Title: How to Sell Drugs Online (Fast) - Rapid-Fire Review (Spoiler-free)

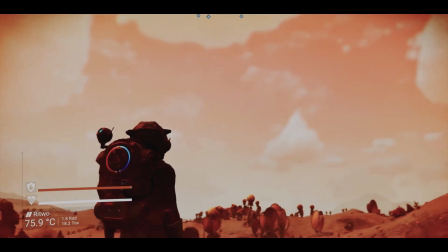4:37 We're the first people on this planet who live a second life.
And has sequences like this to make boring scenes more fun to watch.
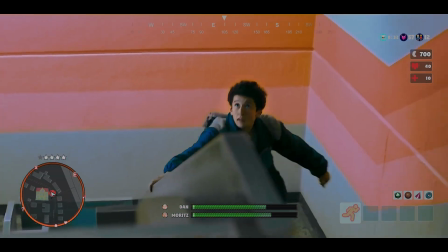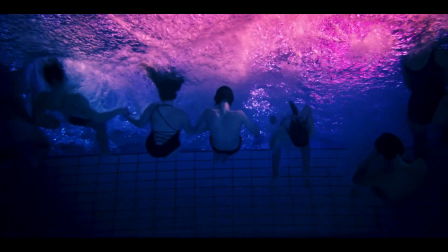4:52 When I introduced my friends to this show, I emphasized the fact that this show feels visually experimental. The sheer creativity to make boring scenes entertaining is admirable,
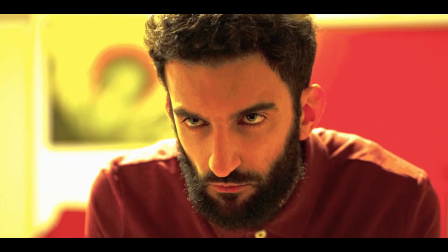5:03 and this impacts the way that the intro changes every single episode to analogies and visuals used to explain real-life concepts accurately.
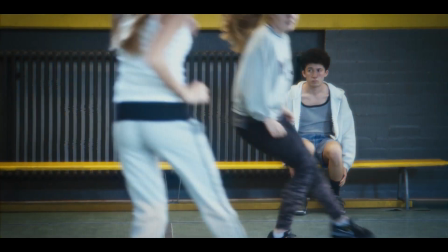5:10 Vorher werden sie durch das Tor-Netzwerk geleitet, von Knotenpunkt zu Knotenpunkt. Jeder Punkt kennt dabei immer nur seinen Vorgänger und seinen Nachfolger.
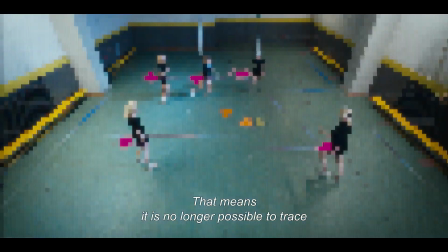5:19 Nie die gesamte Kette. So lässt sich also nicht mehr zurückverfolgen, von wem das Datenpaket ursprünglich kam.
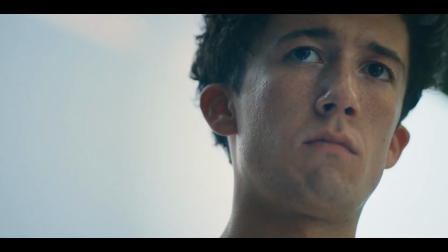5:26 Sometimes the show also uses visual effects to help its fourth wall breaking moments such as this.
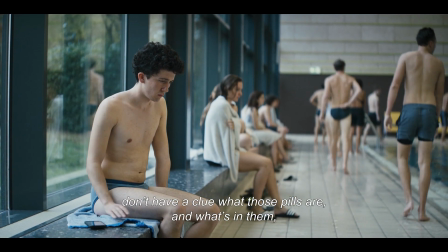5:31 Für die wenigen unter euch, die so wie ich zu dem Zeitpunkt nicht die leiseste Ahnung haben, was das für Pillen sind und was genau da drin ist, legt mal kurz euer Handy weg und hört Lennys Mutter zu.
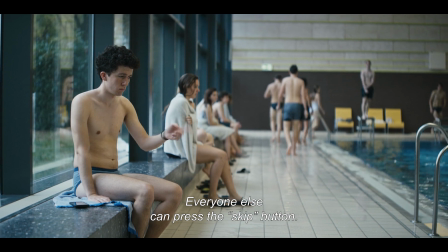5:40 Das wird später noch wichtig. Alle anderen können da unten auf den Skip-Button drücken.
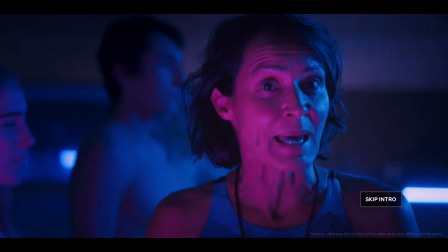5:43 The fact that they use the Netflix skip system as a way to skip the explanation of ecstasy is just so fresh and amazing to me.
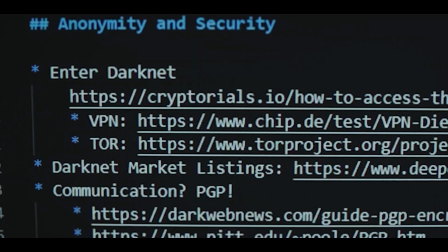5:51 I would really love to talk about the show more, but the review has to end at some point, so here it is.
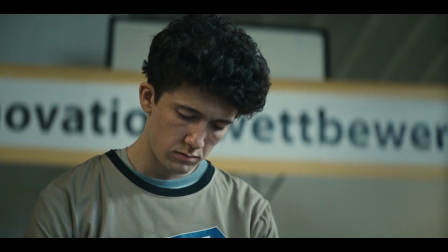5:56 I think overall, Netflix's How to Sell Drugs Online Fast is a refreshing foreign series that I'm really glad Netflix picked up.
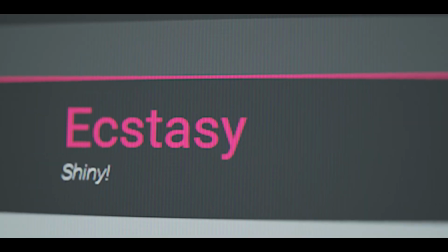6:03 It's one of the only 2 foreign series that I watch, and the other one being Money Heist.
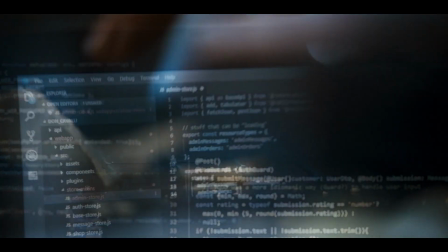6:08 This show's witty comedy, direction, and attention to detail makes this show entertaining throughout its 6 episodes,
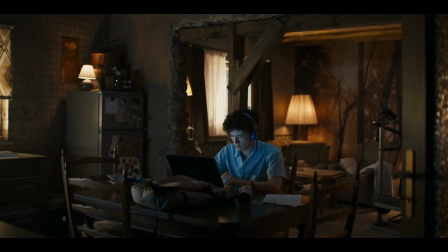6:14 and the fast pace of the show keeps the audience on their toes as the story never has a low point within these 6 episodes.
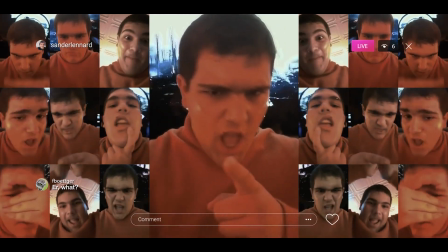6:20 As much as the plot is crucial to the show, so does the visuals.
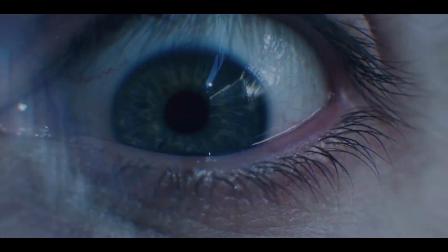6:23 Through visual effects, lighting, and cinematography, the show effortlessly turns a boring sequence into something instantly enjoyable and complements the story.
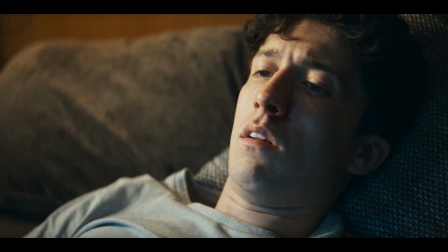6:32 Its dedication to stick to realism to portray Generation Z and technology is also admirable, and frankly, I think it deserves recognition.
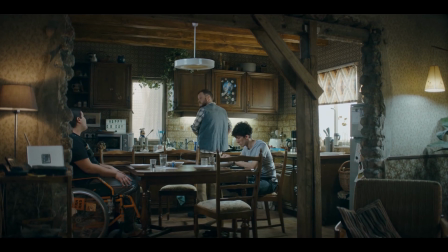6:40 This show makes it to my top 3 shows of 2019 so far, as I've said before,
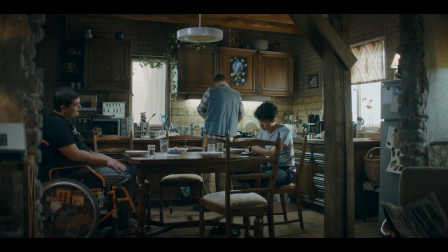6:44 and I really hope this show gets greenlit for a 2nd season by Netflix.
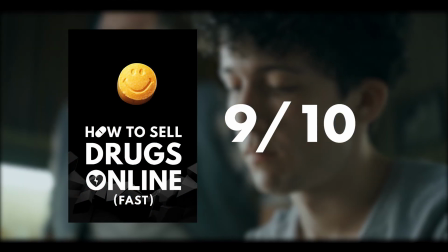6:49 So overall, I give this show a 9 out of 10. As I've said, most of the execution, especially visual, was flawless,
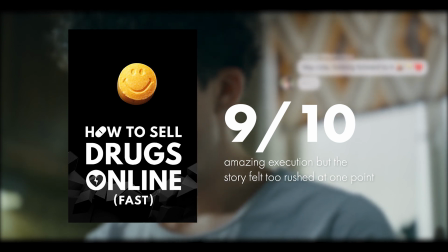6:57 but the only problem came from the plot, where at one point it felt a little bit too rushed.
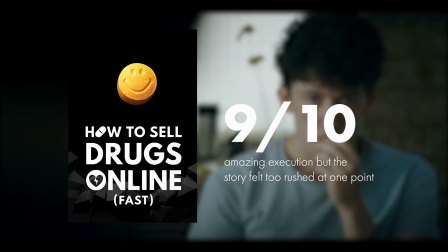7:02 That's kind of why it didn't get the 10 out of 10 mark, because, you know, it's not perfect, but it's damn near perfect. Well, that's it for me guys. Thank you so much for watching, and I'll see you guys in the next video.